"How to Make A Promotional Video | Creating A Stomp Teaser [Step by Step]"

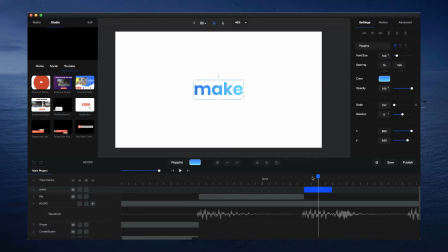Okay, and what I'm gonna do with this one is we're gonna go from we make, and because this is quite a quick beat and the text is not on too long, I'm just gonna duplicate this like I did in the other video,
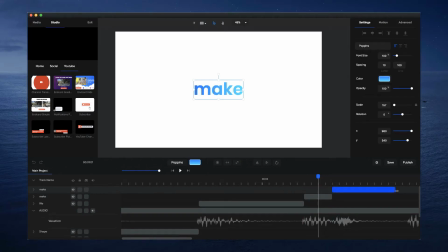in the basically the main video. And I'm just gonna use the same word, but what I'm gonna do is make it bigger, okay? So to kind of stand out a bit more so that it goes from the short beat and it pops like this, okay?
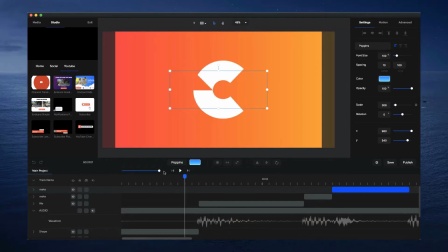So if we just preview this,
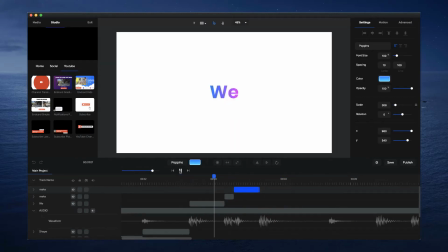you can see it's got that really nice transition.
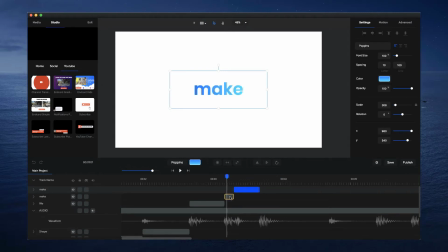Because if this was only on for like, I don't know, maybe 10 frames, for example, you might miss what it actually says. But you really need to go ahead with the beat. So a good thing is you can just have the same word to really emphasize that word and create that cool kind of pop.
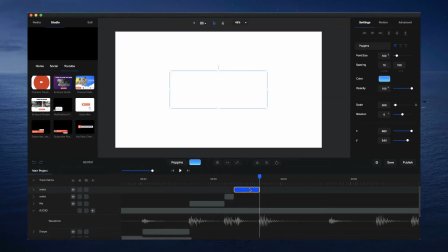And then what we want to do is, again, duplicate this. And we're going to use the word videos. Okay, so I'm just going to bring this out and just type in videos. Let's make it a little bit smaller maybe. And again, center that. And what we want to do with this text is basically make it white.
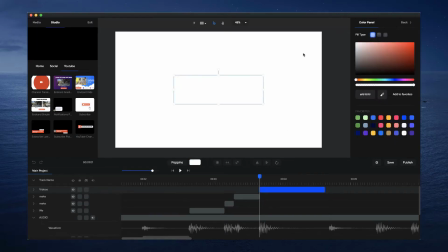So I'm just going to go to the solid color, make it white. And I'm going to go through and add a background.
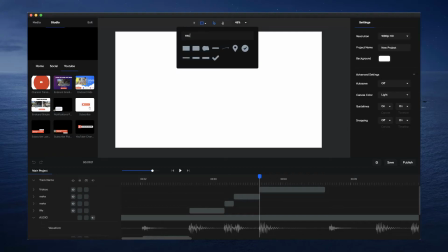So if I just add on the shape tool, click on the shape tool, go to rectangle. And I'm just going to make this kind of full width.
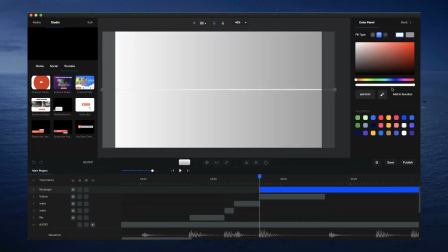And I'm going to use a gradient for this one. I'm going to use a blue color.
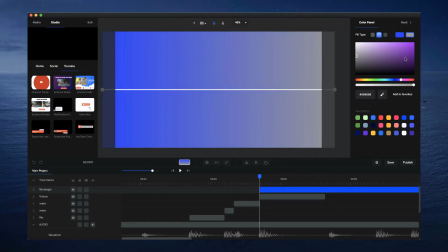And also maybe like kind of a purple pink color like so. And that looks quite nice.
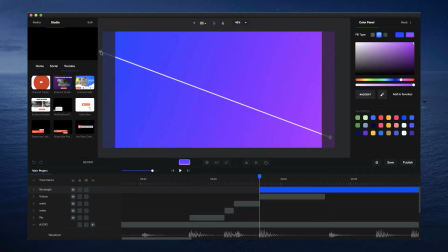And yeah, you can go through and, you know, kind of play around with it and see what colors look best for you.
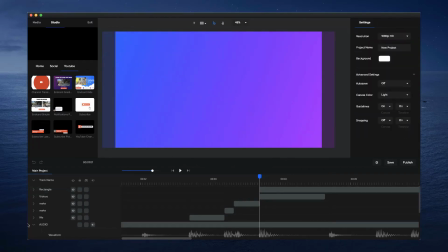Yeah, so something like that looks quite nice. So what I'm going to do is just zoom out again. A good thing to do is to actually rename your layers. So if, instead of having rectangle, I could say like background purple, for example.
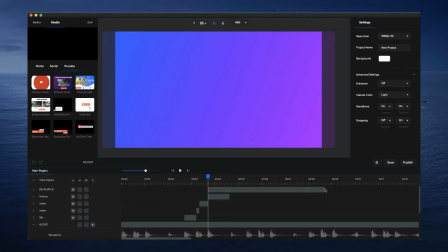You could call that a purple. And basically we want to go through and just resize it. And I'll drag this up like so. And yeah, that's looking quite good. So let's just preview what we've done so far.
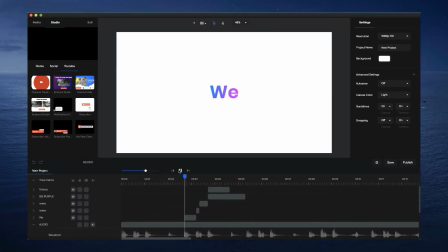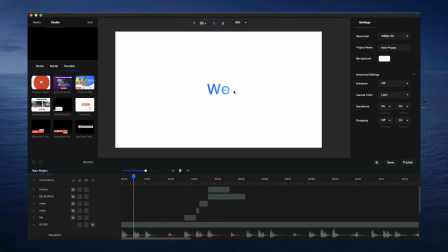Cool. So the other text as well, I probably want to make this like a semi-bold as well so that it fits in with this other text font weight.
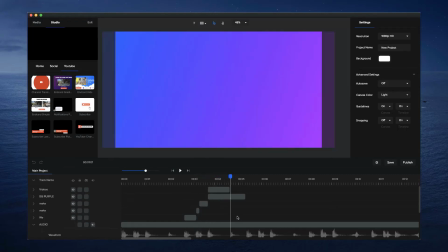So we make videos like that. And then what we want to do is add that video clapper, okay?
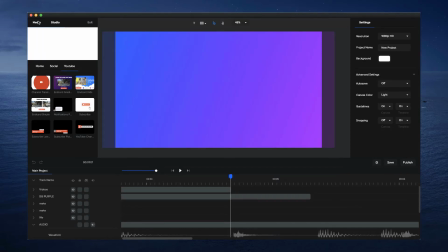You could have an icon if you've got any other icon. Just to follow along with this same style, we can go over to Studio.
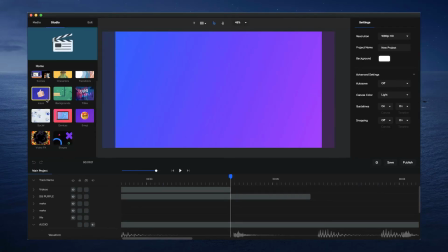And I'm gonna go grab that 3D icon, Clapper,
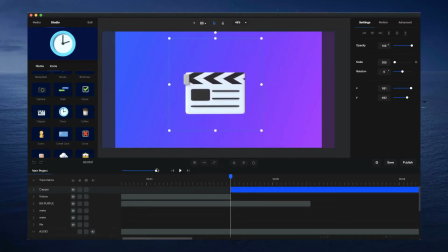and just place it up like so, and maybe center it. And to highlight that, you know, the word videos, and to add some, you know, more a dynamic feel in terms of having like an icon or an image instead of just having text, it's nice to add things like this or emojis,
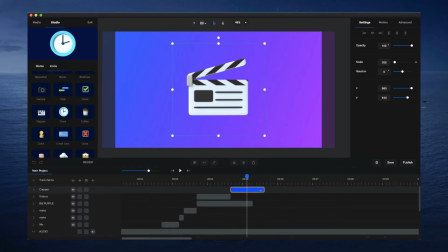you know, to really emphasize things and make it look a lot better. So we just want to basically drag the audio track again up to the top so we can see the waveform a bit better, and just zoom in like so and bring it up like that. Okay, so if I just preview this,
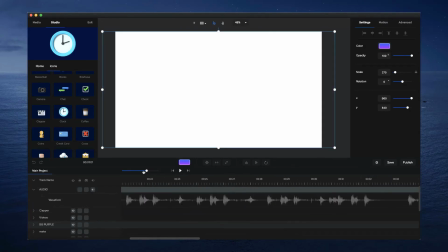we'll just see again what we've done from the start in creating this teaser style video.
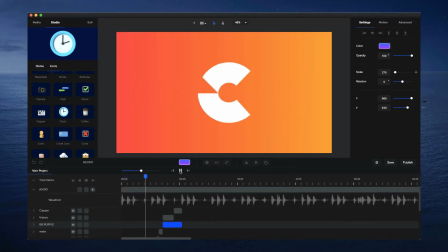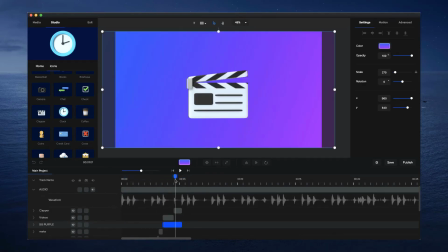Cool. So with this icon, basically you can see that you want to make it kind of clap along like this, okay? But with this icon, the clap kind of starts a little bit late. So what we want to do is kind of create a custom animation, I guess.
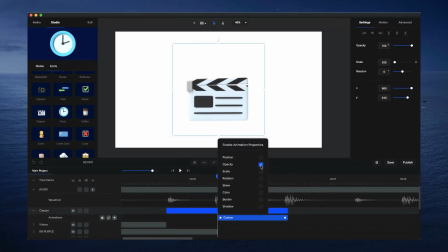And what I'm going to do is basically go to animations and go to opacity and basically make it really short, okay? So maybe something like this. Okay, so we just want it to kind of fade in just at the after one frame, basically, at about this point here.